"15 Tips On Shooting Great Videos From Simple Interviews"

And then that shot right there. So let me go back in regards to shots right there, right?
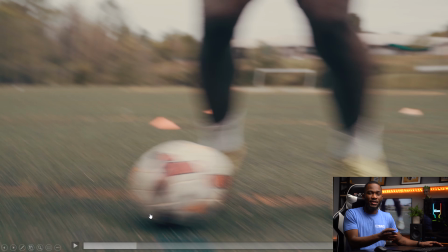(12:34)
This shot, this is a nice POV of like what the other defender would see if they're trying to track him, like trying to defend him.
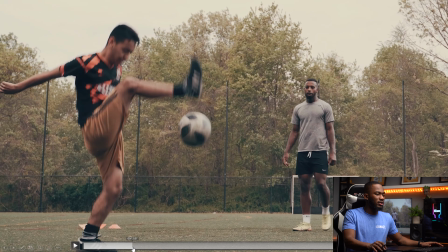(12:42)
So there we go. Let me press play here.
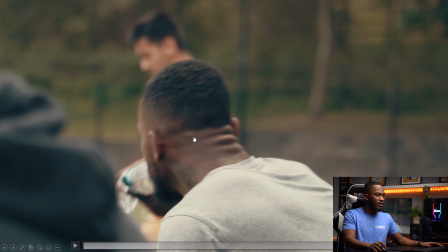(12:50)
There you go. Boom. Drone shot. And then this little, like I said, everything literally has almost a foreground element to it.
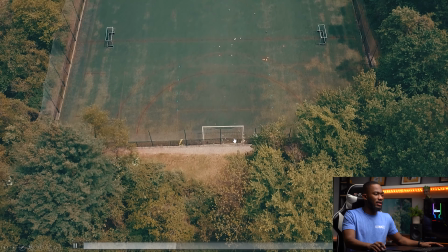(12:59)
And then we have the interview. And then what I was saying about when they say something, right? When the interviewee says something, well, not the interviewer, the person you interview and says something, and you have a B-roll for it, it makes for a better edit, because I had a B-roll for the soccer field. And he said he and his guys are here at the lab, right?
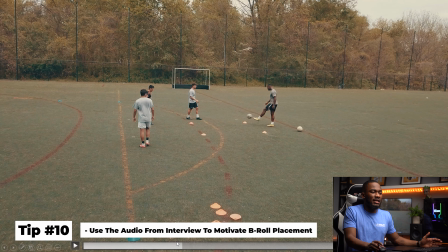(13:22)
The lab is the soccer field. Most people wouldn't understand what the lab is, but since I have the video of the lab, I can show, hey,
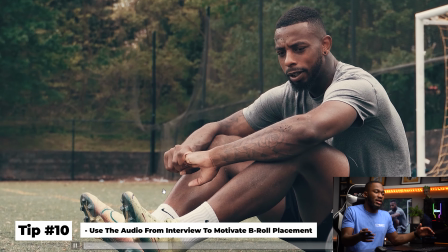(13:29)
here's the lab in the B-roll, and then people can get a better idea of what's happening in the video, what's being talked about, if there's some things that are like disconnected for the viewer at least.
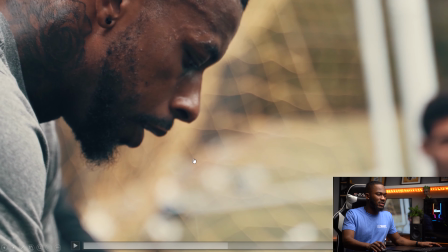(13:42)
But if you have the visual, they'll understand it. So like, say for example here, this shot right here of the sweat drop, right?
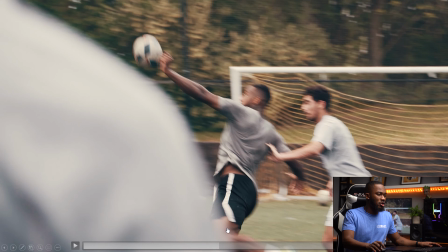(13:48)
This was longer, that shot was longer than it plays out for.
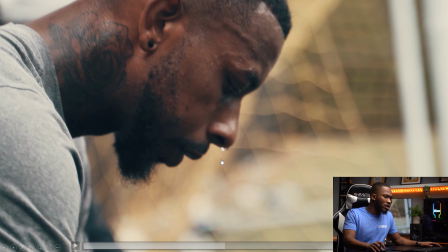(13:52)
But I know for a fact this little sweat droplet happens like in the video, so I made sure I timed it for what he's saying.
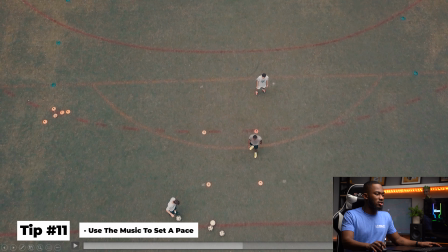(14:04)
And then when it came to the edit, so if you listen to the song, when it came to the edit, the song really pushed everything,
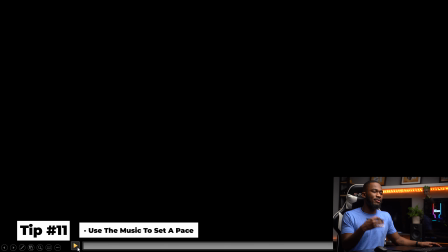(14:09)
because if you go to the beginning, the song and the pace really pushes the video of like how I wanted it to go.
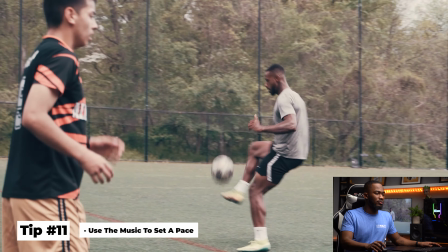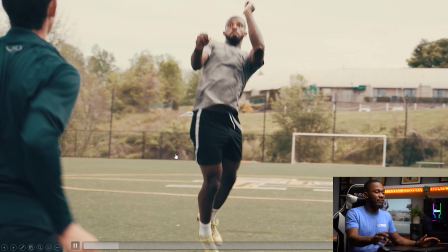(14:21)
And then when it hits a beat, that's when I brought him back in. Well, not brought him back in. That's when I first introduced his voice, so you guys can hear like, oh, okay, Jalen's here. And then every time he stops talking, or every time I cut him off, because in the interview he's going for one, long interview. But every time I feel as though, okay, we can't just keep having him talk, I break it off a little bit somewhere where he actually makes a pause in his voice, and then I bring the volume of the music back up,
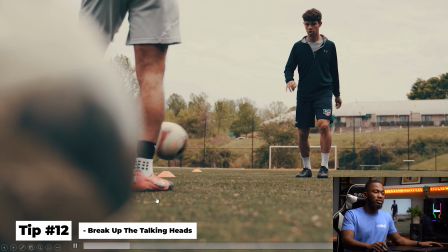(14:49)
and then put in more B-roll. So it's not just you hearing him talk and videos overlay.
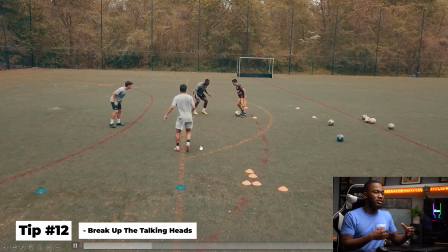(14:55)
and then the beat, of course, is pushing those edits and those paces,
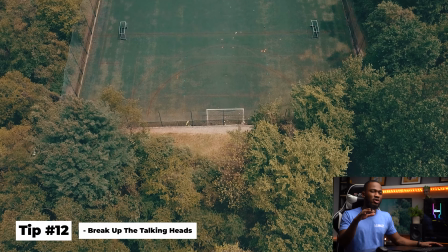(15:00)
and then we stop, bring it back in, but the song is still playing on the bottom if you listen very carefully. So you have the whole storyline of, you know, hey, I find my subject. Hey, I know what I want to do. Hey, I get in contact with them. Make sure I get everything together. These are like the pre-planning, of course, to get the actual shoot done. Then you find the person. Then you say, hey, let's do it here because I feel like this place is going to be the best to do this since it's you and you do this and this is like in your niche. So let's do the video here. And then you pick that place and then you say, okay, I'm going to shoot this in a spot that has the best lighting, right? So if you did this in the daylight, you don't have to worry about setting up lights. Yes, you do have to worry about the sun, but you can get an ND filter. That should help. If you have enough money, you can get a giant 4x diffuser. But I don't think we're going to be doing that. So yeah, you just shoot daytime with your regular camera, lens, ND filter.
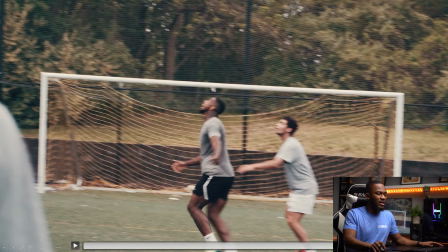(15:54)
You should come up to the right exposure here. So after you've gotten all that done, you shoot your grade interview, everything. You also have to figure out like how you want to end the video. And also you have to figure out how you want to tell that story. So for this, I told it in a fast-paced story because what the sport actually is calls for a faster paced edit, and what he's saying doesn't call for a faster paced edit, but what he's saying I can break up to make for faster paced edits in between what he's saying. So every time he talks, if you hear, I break him off a little bit, break up the volume of the audio, and then keep going with a little more B-roll on a faster pace, and then bring it back in, slow it down a little bit, and then pick it back up, and then bring it back down, and then slow it back up. So just that up and down, up and down.